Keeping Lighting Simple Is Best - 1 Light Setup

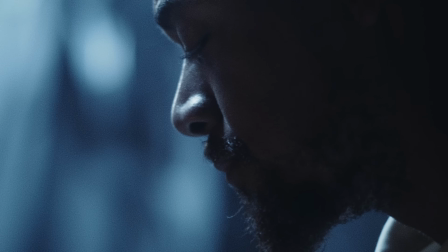[4:07]
backlighting or wrap around his face a little bit so we can just see the features as he's singing and see,
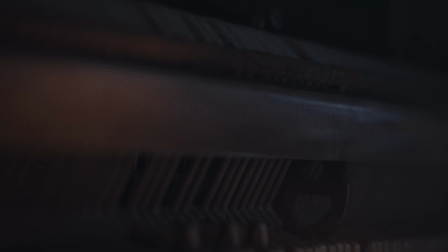[4:13]
a little bit more texture on the piano and exposure in the piano and on his hands as well.
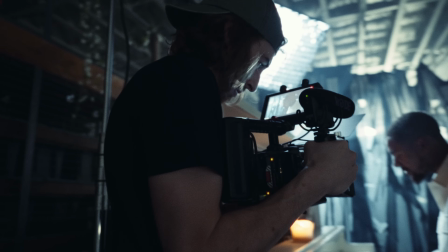[4:17]
So I used the softbox to soften this up and make it pleasing, but then I used the grid as well because I didn't want this light to spill throughout the entire room.
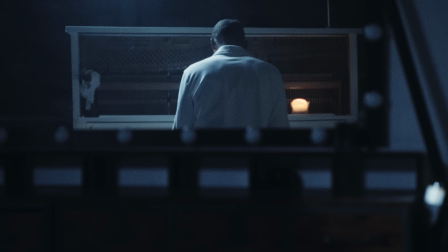[4:26]
I just wanted the grid to keep it focused on him and the piano. So two really, really simple lights, and I think I had both of these lights set to about 6,000 Kelvin because we wanted them to be really cool.
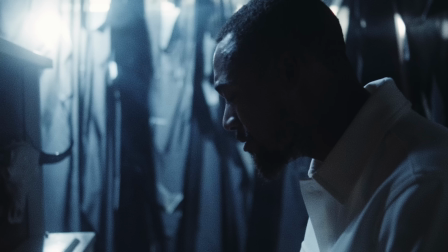[4:37]
Now, I was sitting there and I was psyching myself out, and that's kind of the motive behind all of this.
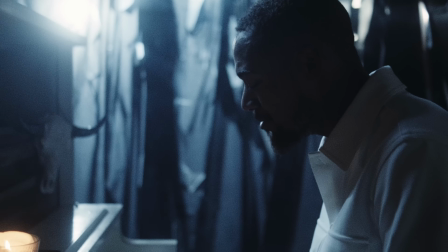[4:42]
I was like, well, there's only two lights and it looks good, but it shouldn't because there's only two lights.
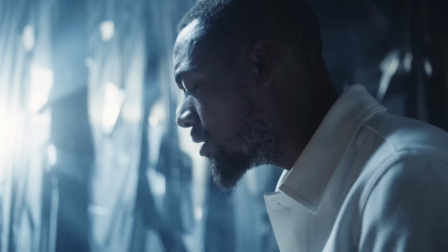[4:47]
And that's when I realized, I was like, okay, it doesn't need to be crazy.
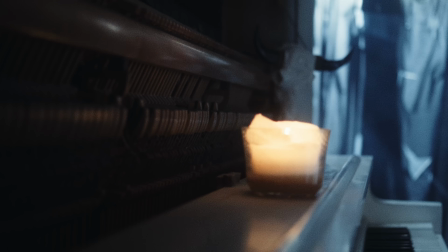[4:54]
Like we can have these simple setups and look really, really good. And then we just added a candle there for contrast, a little bit of glow, just some fun.
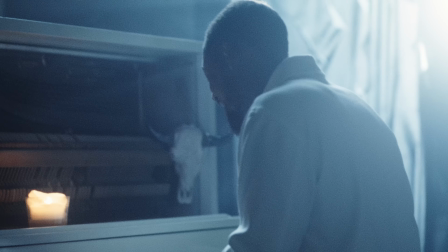[5:00]
But essentially that's what we were looking at for that cool scene.
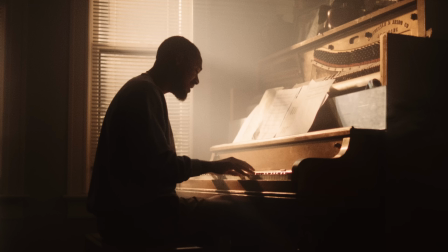[5:05]
Now going to the sunset one, the second one, this house we could only be in for, I want to say, an hour.
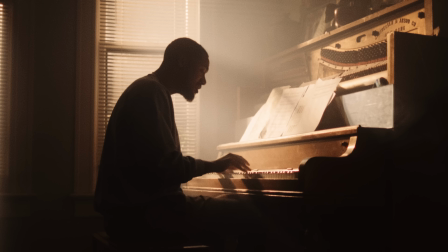[5:10]
We had a very, very tight window, and I was like, all right, well, we're working with the time that we have, and Brian was like, we just got to get in and get out,
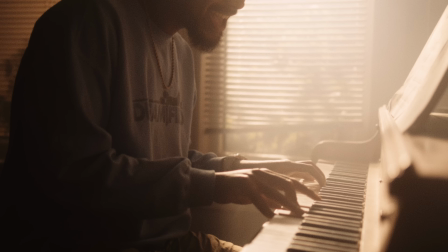[5:17]
and we couldn't bring any stands into the house. We kind of had to work with it as it was, and that was just the way that it was. So I was like, okay, how can we make this sunset scene? And it was night. Be mindful of the fact that it was dark out. So I was like, okay, well,
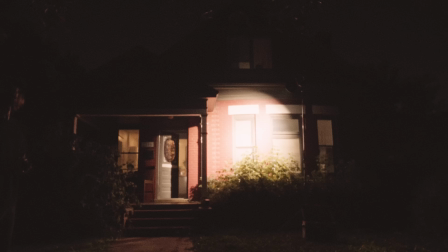[5:32]
let's just punch a light in at the piano, so we'll get hard sunset feeling light, and just see where it goes from there.
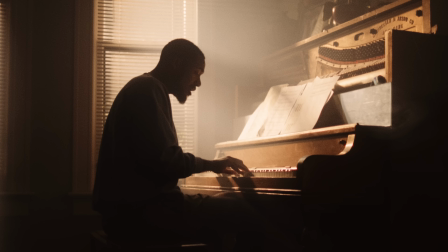[5:38]
So I took a 600C, an Aputure 600C, and I rigged this up right out the window with a reflector dish,
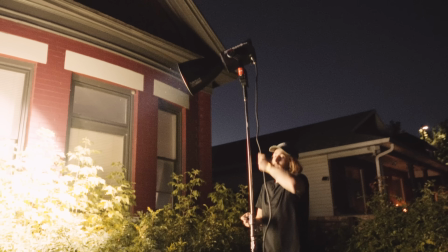[5:44]
not even a spotlight or anything, just reflector dish, shooting in the window. And I used the blinds that were there, the existing blinds, as just texture.
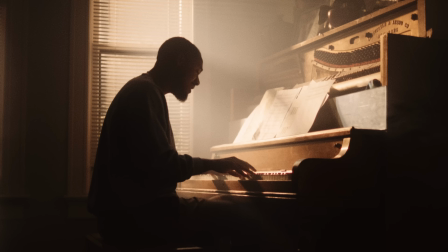[5:51]
So as with the haze included, as the light's coming through the blinds and through the haze, you really get these like volumetric sun feeling beams of light.
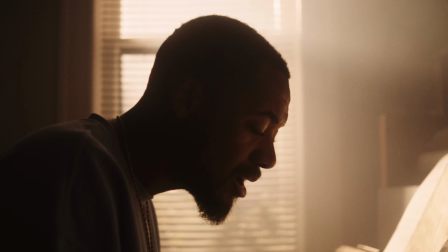[6:00]
So when thinking about it, I was like, okay, but how are we gonna light his face? Because if the sun's coming from his back shoulder, he's going to be really dark. But then all the sheet music that we had on the piano, that was all white, and this acted as a bounce actually.
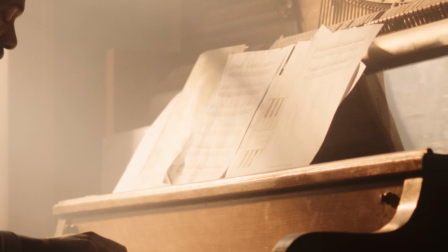[6:13]
So the light was coming in through the window, bouncing off of the sheet music and onto his face.
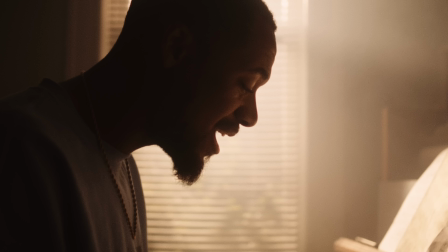[6:17]
It was a really pleasing soft wrap of light onto from his far side kind of around to his near side, wrapping around, and it just looked really, really nice. And that's all that we did. We just had one light coming through the window, super simple, through the haze, and the haze kind of created this like overall ambience. And then the light bounced off of the sheet music and back onto Cam's face, and voila, there we go. That was the lighting setup for the entire scene. So very, very simple. And the color temperature of the 600C we had at 4,000 Kelvin. Warm enough to be sunset, but not crazy, crazy warm in tungsten. Both of these were just very fast and very simple.
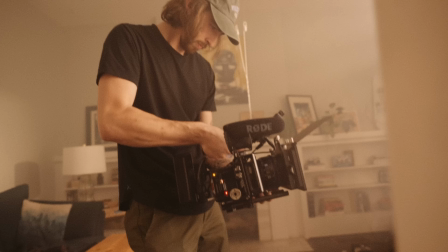[6:53]
And I just wanted to talk about like not getting caught up with thinking you need all of these like 4,
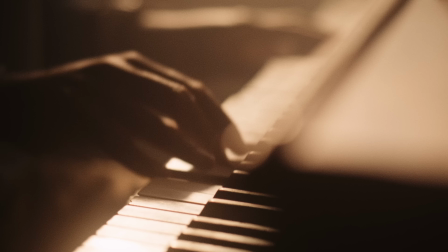[7:00]
5, 6 light setups, because it doesn't always have to be like that. It really doesn't. Like less is more most of the time.
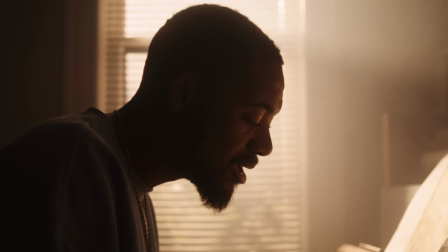[7:06]
So use the gear sparingly, because things can look beautiful with a very simple setup.
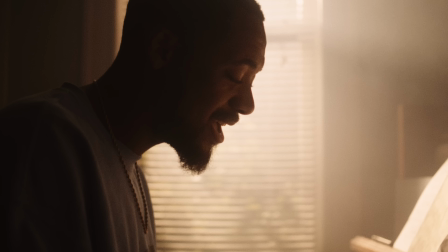[7:12]
So I guess the message that I want to get across with this is use what you got.
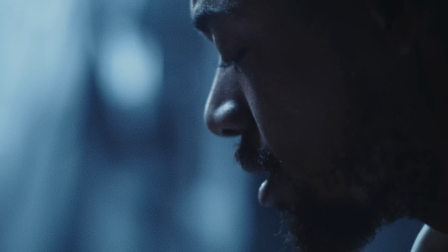[7:15]
If you don't have much, use things like budget items like sheets and rip it up to create texture.
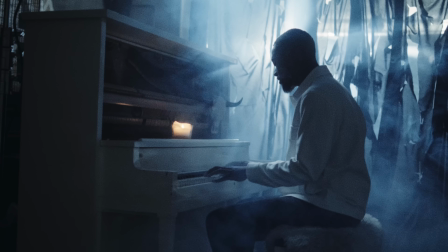[7:21]
Get a haze machine. Even a Halloween haze machine we use all the time. It's just like one of those $30 ones from a Halloween store.
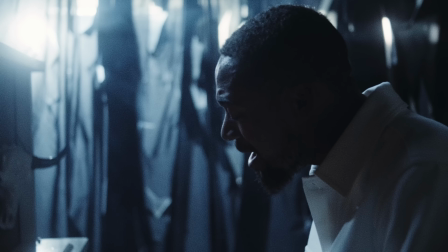[7:27]
It still works great. And then stuff like just using what you've got as household items.
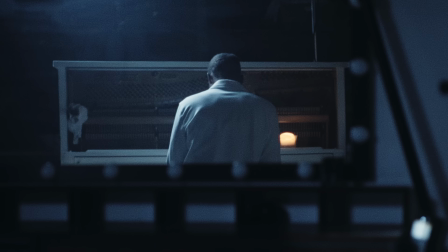[7:33]
The amount of times I run around and I look for something white when I'm on a location just to bounce some light in when we don't have anything. Super simple, super easy. So just use what you got. Don't overcomplicate things. One light, if that's all you got, works great. And make do with it and have fun with it. So that's this video. That's going to complete this video. We're going to wrap this up right now, right here at this very moment. And I thank you for sticking around here. So I'll talk to you next time, and adios. See ya.